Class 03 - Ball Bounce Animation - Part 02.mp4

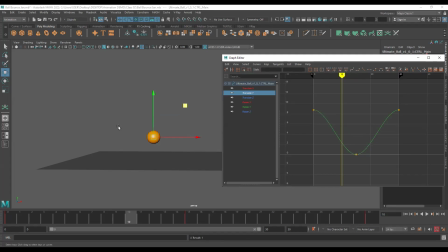12:04 So you will see we got the exact same shape that we did when we first created the keyframes, right? So if you see it right now, you can see how odd it looks, so unnatural. But after editing it, you can see how nice it looks.
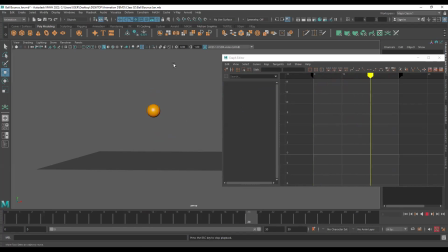12:23 You can see the mass, like it is actually having some weight, right? Because there is changes in speed. Okay, the ball has potential energy at the top and at the bottom kinetic energy.
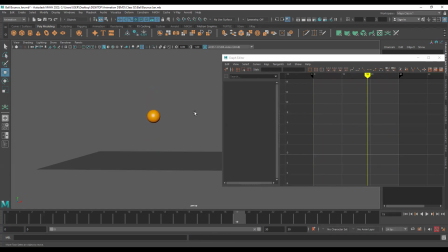12:42 So you must have learned about it in class 7th or 8th. I'm sure many of you might have forgotten it, but we learned this as well in school. Okay. Now, there is one thing which is missing in this.
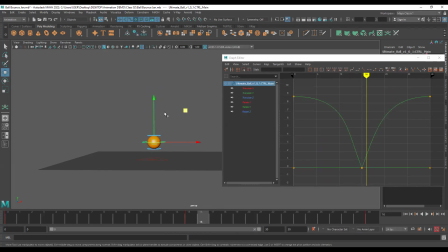12:58 Whenever you throw a ball down from a height, it doesn't just translate down. There is rotation also which happens. But we are not going to do rotation in this exercise.
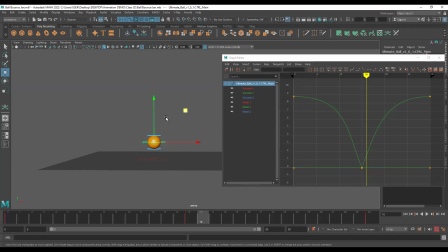13:11 We will do it in the next exercise, which will be a football bounce. So we will be throwing it, like I will be using a reference basically for that. So in that, we will be doing rotation. Okay. For now, we will keep it very simple.
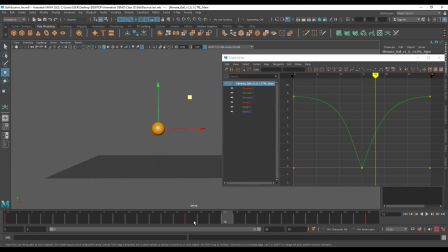13:24 So we have a normal ball bounce. You can see at the point of impact, we don't see any shadows. So in Maya, you can go ahead and turn on something known as ambient occlusion, which basically shows contact shadows.
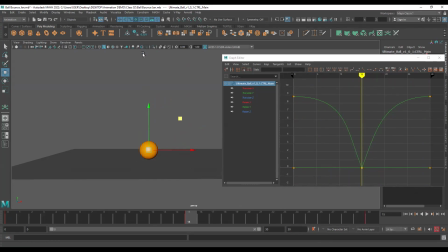13:38 So if you hover over these little options here, uh, this first one is there for ambient occlusion. So if I turn it on, you can see it has created a contact shadow. So it helps you to see the ball impacting the floor even more.
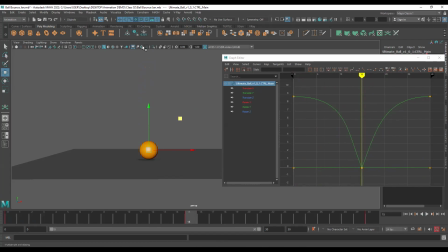13:54 Okay. This last one is there for anti-aliasing.
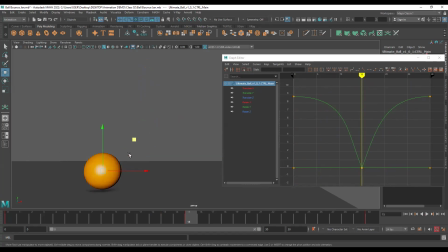13:59 So this makes the edges smooth. Right now you can see there are jagged edges. Okay, so if you have a very old graphics card and all, then if you keep like if you have lots of objects in the scene, then viewport will lag.
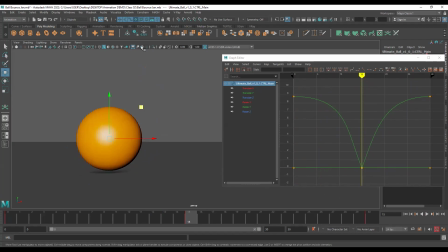14:16 It will run slowly. So you can keep this off, then it will give you a little bit better speed. But if you have a good system, I mean basic system will work, you can just turn this on and you will have smoother edges.
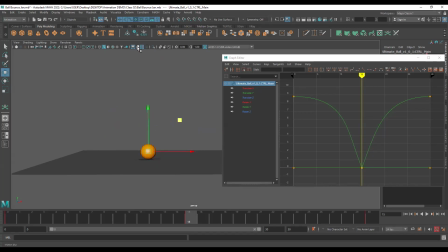14:30 And we can also turn on motion blur in the viewport. So right now it looks like this, and I can go ahead and turn on motion blur. And if I hit play, you can see slightly we're getting a blur.
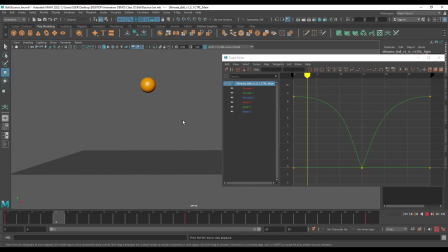14:45 So obviously it's not perfect because we're just getting it in the viewport, but still it makes things more interesting. Okay. These things help because not all animators know lighting, shading, and rendering, so they can just, create good previews.
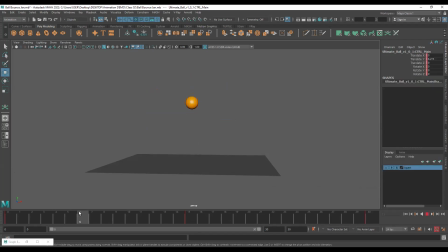15:05 So what is a preview? Like right now, we can see all of this in the viewport. So let's say you're not going to render it, but you want to compile your work, right? Let's say you've created multiple animations. So you want to compile it together.
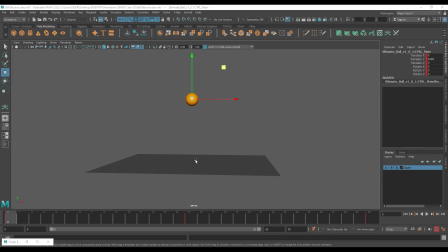15:20 So you do it by creating a play blast. So basically, a preview is known as a play blast in Maya. Okay, so to create it, you need to come down in the time slider, right click, you will see the play blast option. Don't directly click on it, go to the option box over here. The square box is for the options.
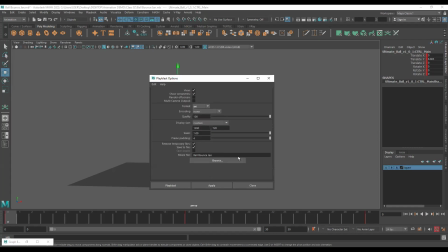15:40 Click on that and this will open up. Let me reset the settings. So this is how your settings will be. If you create a play blast like this as of now, let me show you how horrible results you will get.
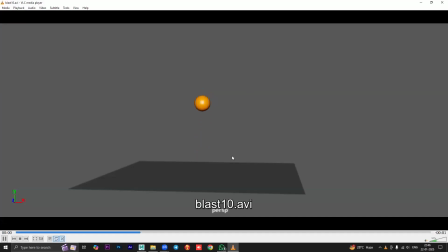15:55 See? How blurry it is. So this is obviously very low res, right?